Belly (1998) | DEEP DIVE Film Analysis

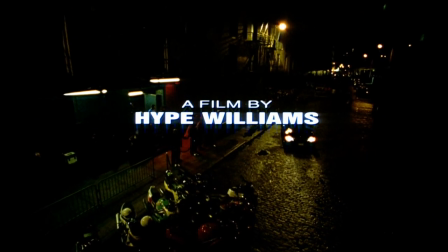Okay so in 1998 the legendary hip-hop music video director Hype Williams made his full-length feature film debut, Belly. For anybody who came up on hip-hop and R&B in the 90s you know that Hype Williams is one of the most iconic music video directors of all time and he still gets busy today.
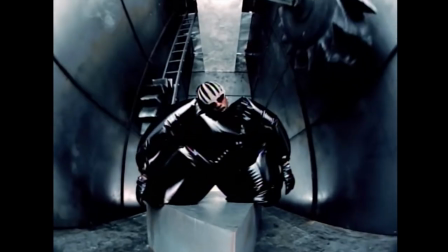For anyone who was paying attention you knew it was just a matter of time before he tested the waters for a full-length feature. and that's exactly what he gave us in 1998.
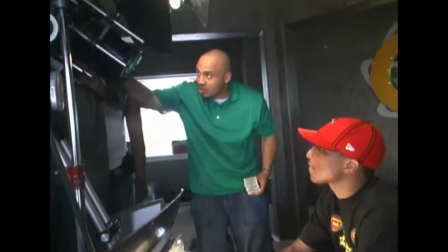Today I'm going to be going over some of the hidden gems throughout this film, so without wasting any more time, let's go ahead and get to it.
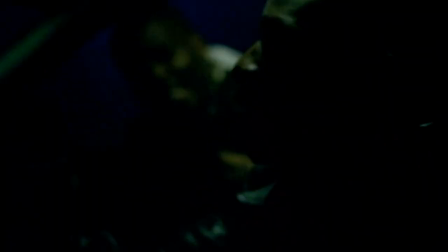The title belly has been said to come from either one of two things.
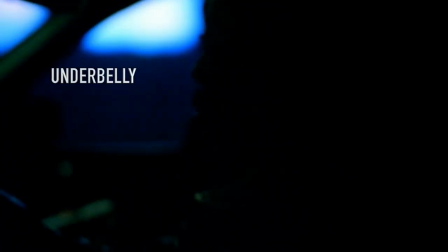A, underbelly, as in underbelly of the city, or B, the option that I always went with, which comes from the phrase belly of the beast.
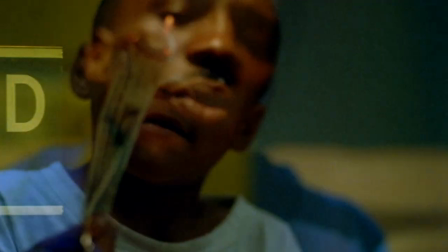This is shown in the opening scene when we see young Tommy practicing witchcraft. This is a symbol that he and the people he surrounds himself with are possessed by the dollar.
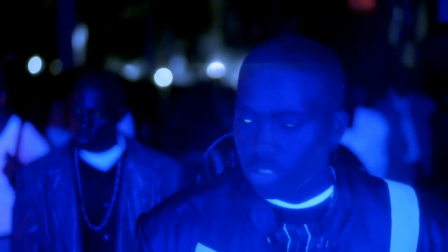Hype Williams plays on this notion of possession with the lighting choices throughout the club scene. The glow in their eyes can be seen as two things.
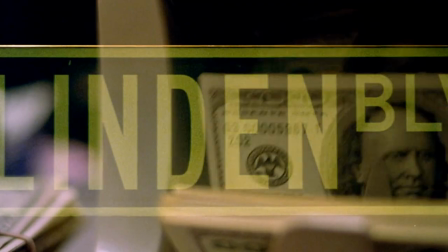We can interpret that these people have been demonized and possessed to get the dollar by any means necessary.
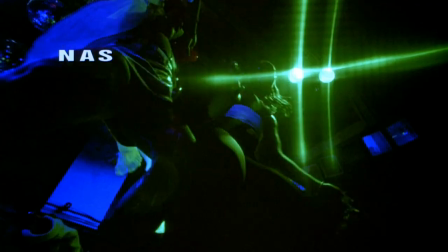We can also interpret this as lions among sheep who are slowly navigating through the jungle on the hunt for the taste of the American dream. We see Hype Williams wear a lot of his influence is on his sleeve. We first get a glimpse of this when the crew goes into the restrooms to go retrieve their guns.
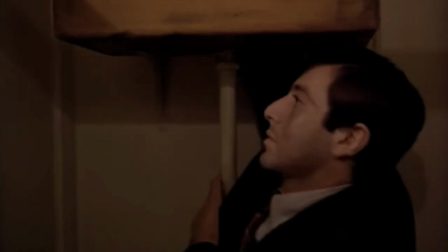This is a reference to the Godfather film when Michael Corleone went to the restroom to go retrieve the gun in order to complete the hit against Salazzo and Miklutski.
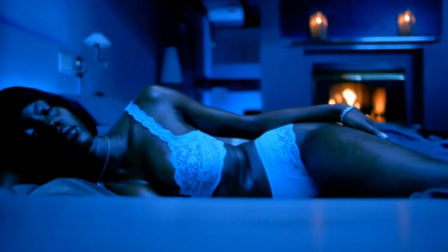Hype Williams does a great job creating an environment that allows his characters to reflect the references that he's influenced by.
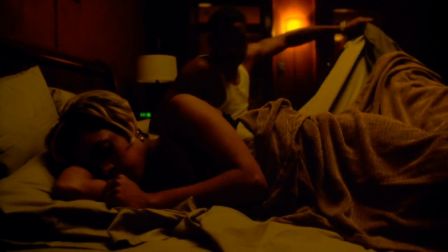If we take a look at a character like Sincere who's played by Nas, he's a very cool, calm and collected type of individual.
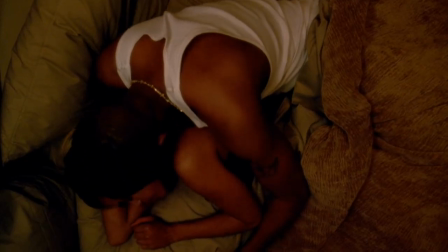For me this represents the influence that The Godfather has on Hype Williams. We can also see this with the lighting throughout Sincere's house.
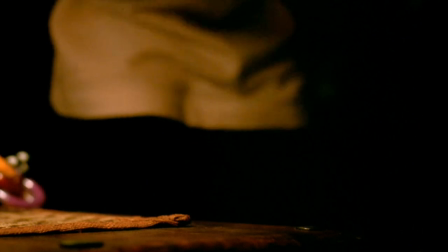Everything is super dim, similar to the way The Godfather movie was filmed. On the other hand when we look at a character like Tommy, who's played by DMX.
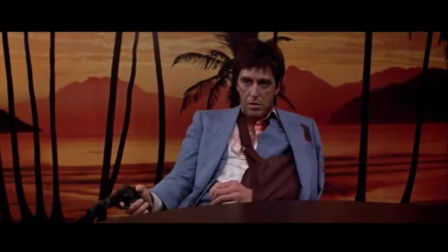This is a very spontaneous, brash and unpredictable type of character, similar to Scarface, another one of Hype Williams' influences throughout this film.
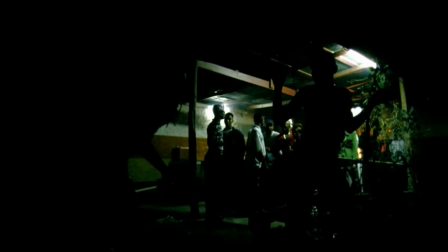The Scarface influence shows up multiple times, especially when we're dealing with Tommy's character.
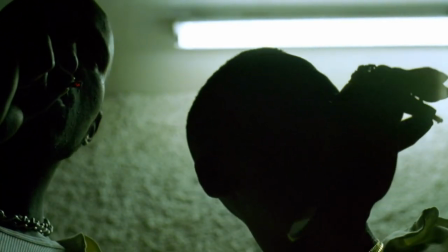When Ox gives Tommy a mission to go to Jamaica to take out one of his rivals, the rival's name is Sosa.
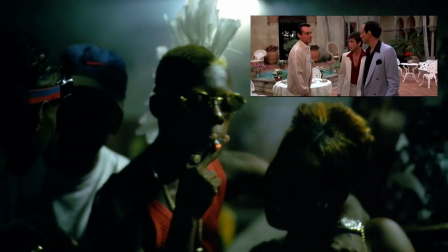This is the same name as Tony Montana's business partner turned rival in the 1983 film.
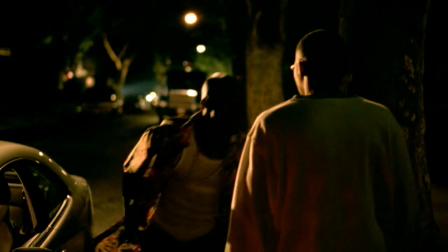Upon Tommy's return back to New York from Jamaica, we can see that he's wearing a Hawaiian shirt when he confronts Sincere when the feds are raiding his house.
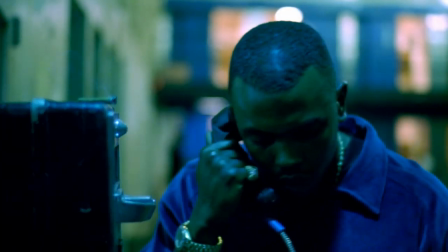This is a callback to how Tony Montana dresses. Another Scarface reference we see is when Knowledge calls Shamik to tell him to handle the Nebraska snitches.
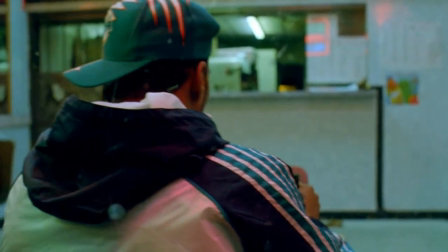We can see that Shamik, who's played by Method Man, is wearing Miami's Dolphins gear, Miami being the setting where Scarface takes place.
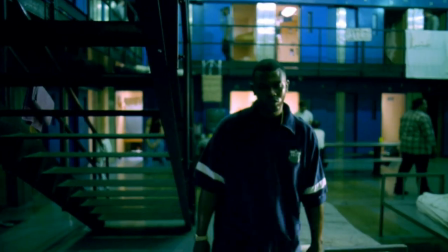Speaking of Knowledge, this character is played by media and fashion mogul Oliver Grant, aka Power.
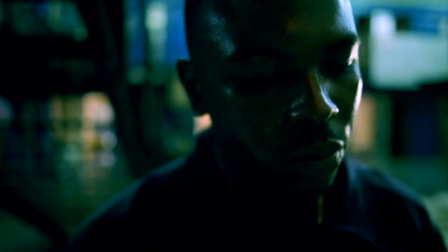His character name is a play on his real life alias because knowledge is power.
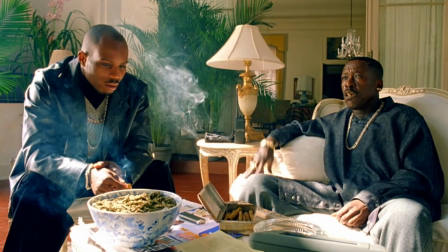Focusing back on the Godfather, I want to take a look at the scene where Tommy goes to Ox's house to see if he's willing to cut a deal and get into the drug business.
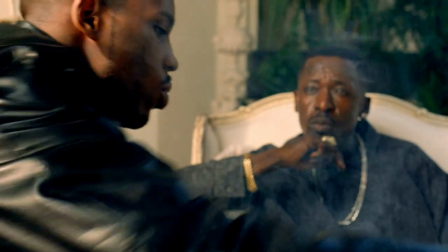With Ox played by the late great Louis Rankin being the most iconic person in this entire film, what I'm about to say is going to be pretty controversial.
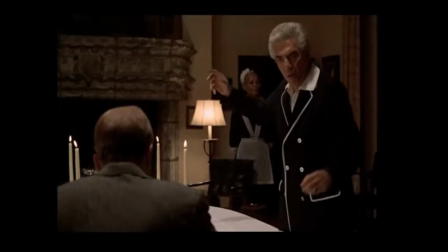The parallels between this scene and the Godfather is going to be when Tom Hagen goes to Jack Waltz's mansion in order to convince him to let Johnny Fontaine star in his new film.
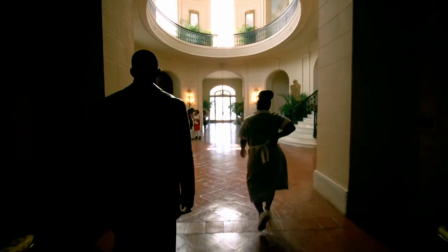Take a look at this shot in particular.
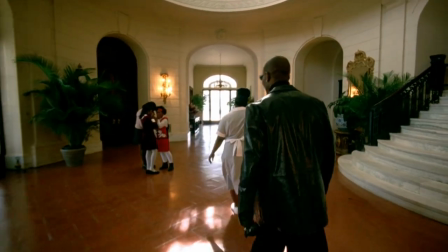There appears to be two children, along with a woman who I assume is their mother, standing in the foyer as Tommy is being guided through the house to meet with Ox.
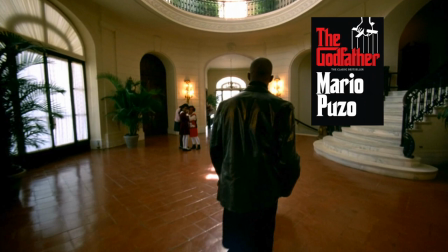So why is this important? If you've ever read the Godfather book, you'll know when Tom Hagen goes to Jack Waltz's mansion, he encounters a 12-year-old girl with her mother and it's implied that she is being sexually abused by Jack Waltz in exchange for stardom.
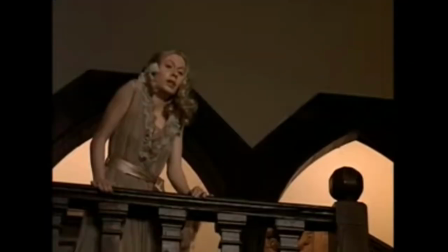This scene was also adapted into the film, however, it did not make the final cut.
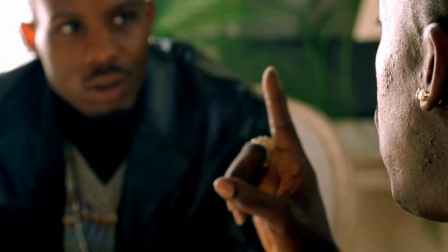So with this new evidence coming to light, although Ox is one of the most beloved characters in this movie, it is implied that he's a child abuser.
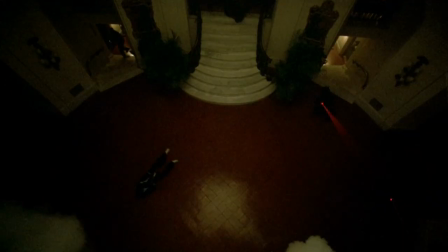And of course, if we look at the way he goes out in A Blaze of Glory, it's pretty clear where this reference comes from.
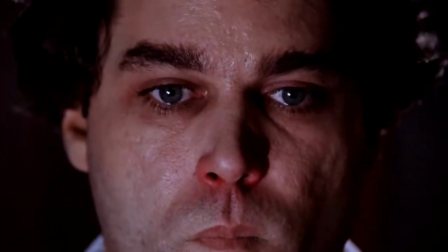We can also see shades of Goodfellas sprinkled throughout the film as well, whether business is booming or someone sticking a gun in your face.
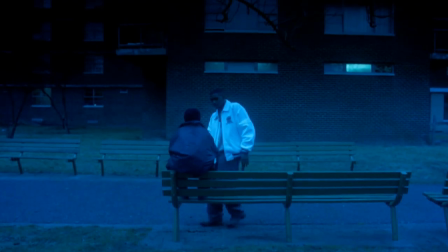The most evident reference throughout the film is when Sincere goes back to the projects and meets up with a shorty who's on the block hustling.
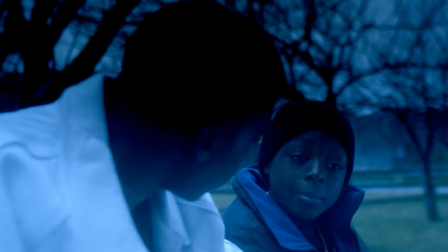This scene is a callback to Nas' song One Love which is included on his 1994 debut Illmatic.